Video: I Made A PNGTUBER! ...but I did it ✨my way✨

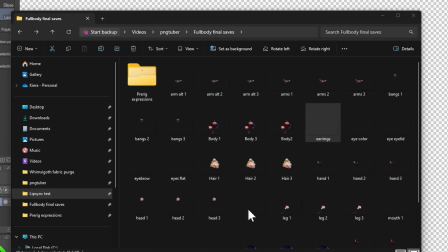(12:21)
I even saved the default facial features as separate layers so that I would have the most control over them that I could,
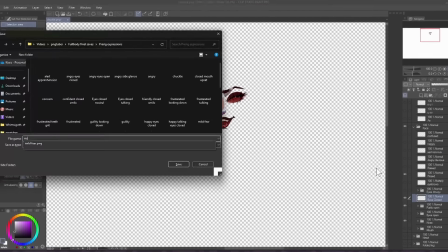(12:26)
but whenever it came to the range of expressions, there was just too many possibilities,
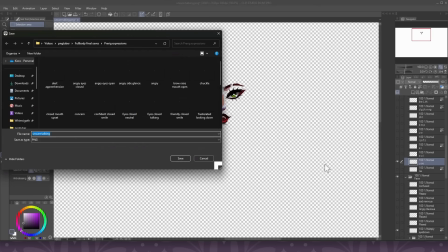(12:30)
so I did save the entire expression on one layer, and since I drew an absolutely massive combination of eyes, eyebrows,
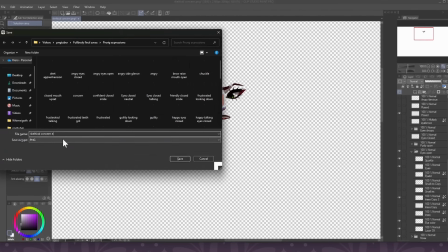(12:37)
and mouths, I basically went about saving the expressions as just turning on whichever layers I thought suited the expression the best,
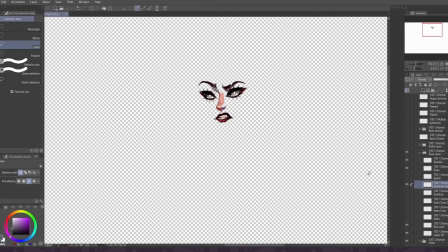(12:43)
saving common expressions and mouth shapes in combination, and then just going ham with saving as many different expression combinations that I could possibly think of.
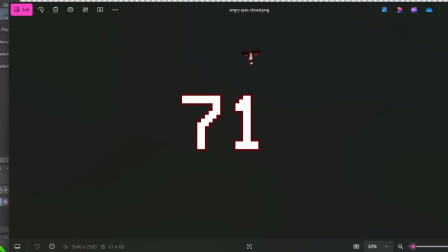(12:52)
This resulted in a whopping 71 different expressions for the full body and 61 different expressions for the bust, which will probably give me more than enough variety for my purposes. But I do like the fact that whenever I need to, I could just go back into the same file and create custom expressions for my editing.
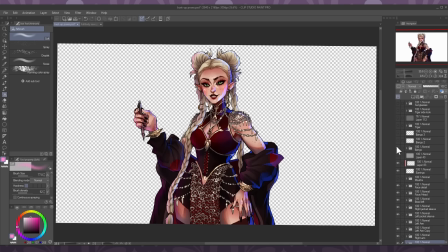(13:07)
Both of these models honestly have tons of potential for me to add on to them in the future, and I think I even created them with enough detail that I could start using them to learn live 2D if I wanted to.
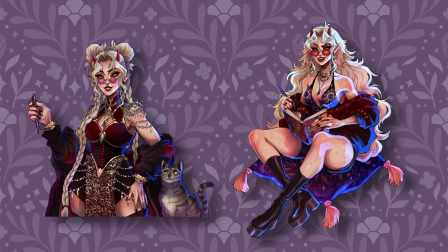(13:16)
Alright, we now have our model art done and plenty of cool animation loops and layers to work with,
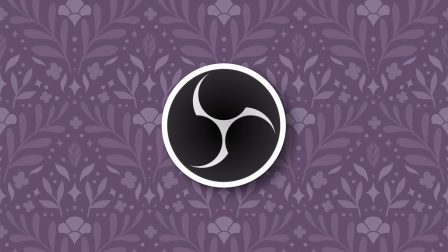(13:21)
but without OBS or other voice-activated software, how the heck am I going to use this thing? Well, as the foreshadowing at the beginning of the video implied, enter Davinci Resolve, my editing software of choice.
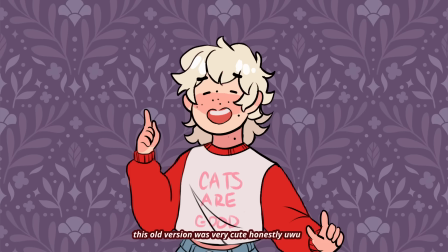(13:32)
I have used these little YouTuber characters in the past. Usually you just use a sequence of PNGs and transition between them to make it a little bit more visually interesting,
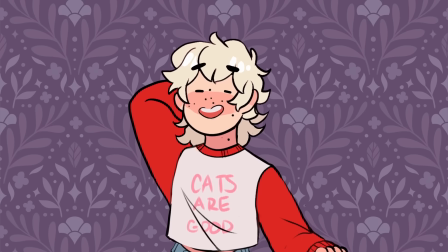(13:41)
but this usually doesn't offer much movement or animation capabilities, especially since I want to add some jitters and little animation extras,
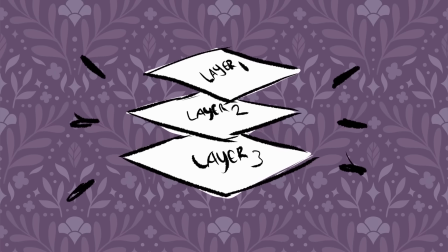(13:48)
and also potentially use some layers with this character model.
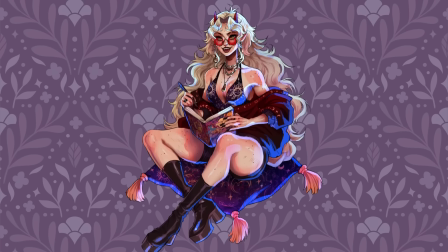(13:51)
So my goal here is to essentially create some animation presets that I can edit between to create more movement without having to manually put animations in sequence every time I use them.
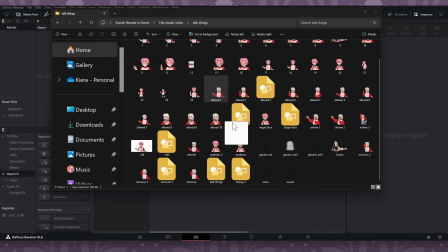(14:00)
And I also need to figure out a way to easily change expressions. And my first idea for a good way to do all of this was to export animations as GIFs.
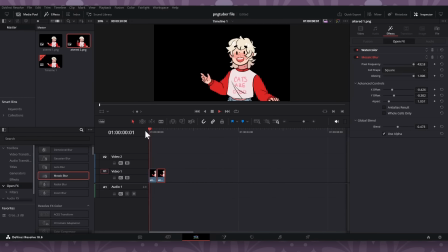(14:08)
To test my theory, I took an old PNG model that I had and strung a couple of different frames together, tried to export that as a GIF, and then dropped it back into Davinci Resolve.
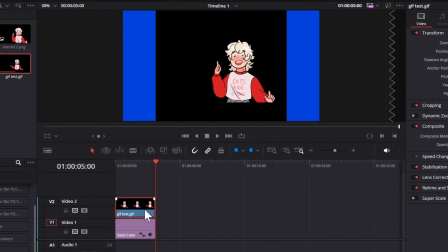(14:17)
This worked, but unfortunately a huge problem with this method is that it lacked a transparent background.
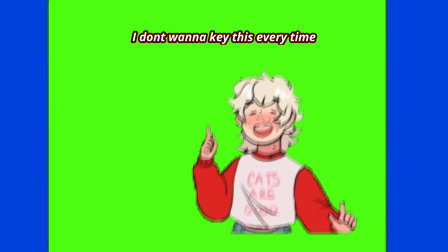(14:22)
I I could try to use a green screen background instead, but that's way too much work. So I went online to see if Google could solve my problem.
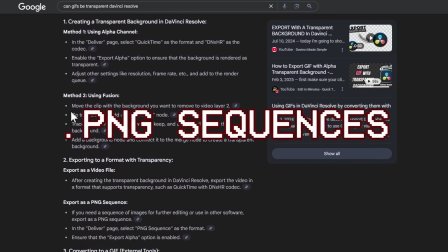(14:29)
And it actually looked like I could use PNG sequences instead, since they actually retain transparency.
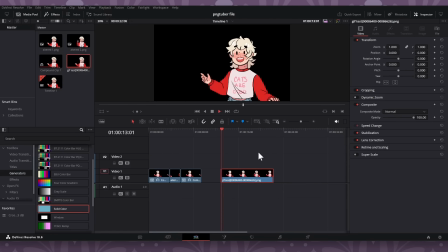(14:34)
So I gave that export method a shot, dragged the many frames back into Davinci Resolve, and when you do that, it not only retains transparency, but it also creates a single clip.
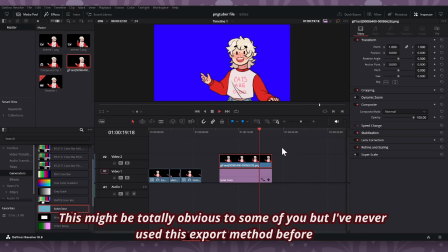(14:42)
Thankfully, that's exactly what I need these files to do.
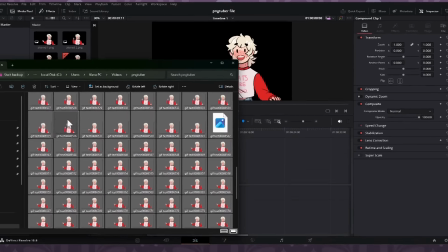(14:45)
I'll just need to remember to keep each folder separate for different PNG sequences so that I can easily drag and drop them into my software whenever I'm editing, and they don't get mixed up with each other. The next step of the process is timing and compositing my preset animations in Davinci Resolve using the files that I drew earlier, and for that, here's Technical Kira.
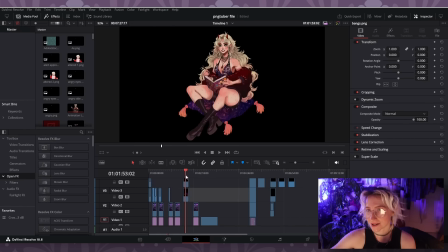(15:01)
Hello there, and welcome to my convoluted Davinci Resolve file where behind the scenes I've been trying to make all of this stuff work.
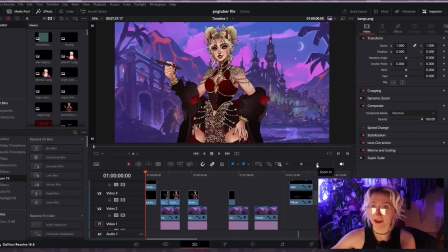(15:08)
So this is the first sort of test that I did, and I did this before I even finished like the bust up, thigh up model. And here I'm just trying to figure out how to sort of make the model breathe and jitter sort of in the way that live 2D models do.
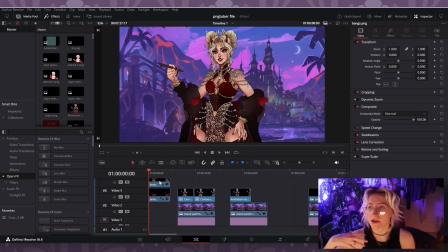(15:21)
Because I feel like that's just going to make it more lively, more animated than just having like a static PNG like I've used in the past. And basically what I've settled on is just using a camera shake effect,
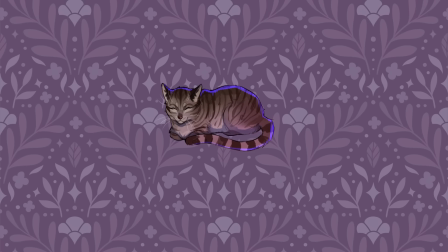(15:31)
but on a really low setting so that it just has a slight movement to it.
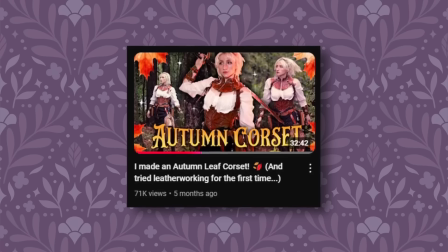(15:35)
I tend to use this already on like static images in my videos just to give them like a little bit more bounciness, a little bit more rhythm.
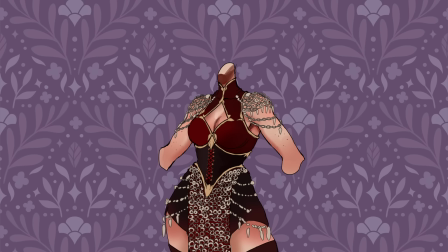(15:42)
So I have basically taken all the individual exported PNGs that I had from before, and I have applied a very minimal camera shake effect to each one of them.
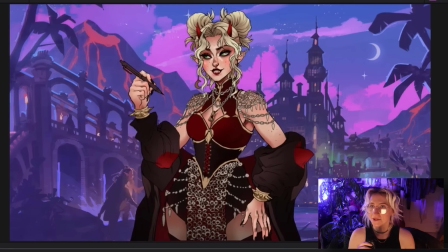(15:53)
This is basically the effect that you can get out of doing that.
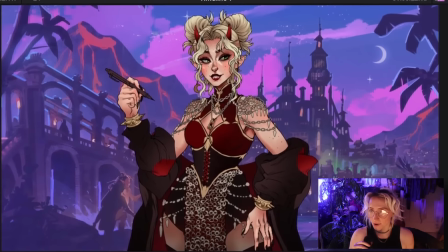(15:57)
It's pretty subtle overall, but I think it gives it more of like a sprite quality that you would see in like a video game or something, which I think is pretty cool. So moving along in my brainstorming, my methods changed a little bit whenever I got to the sitting model because I had to worry about animating the jitter for every layer since I actually redrew the line art for every single layer,
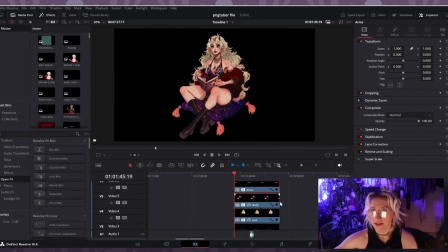(16:16)
which without lighting or shading on it, looks a little something like this.
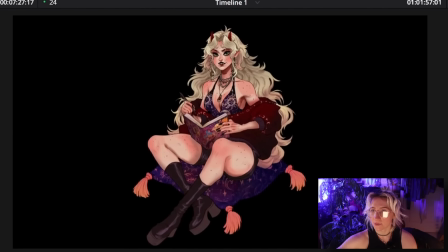(16:21)
Here I'm using that same camera shake effect to make everything kind of like bob independently, which I think is pretty cool. And that model, once I added shading to it and everything, ended up looking a little bit like this.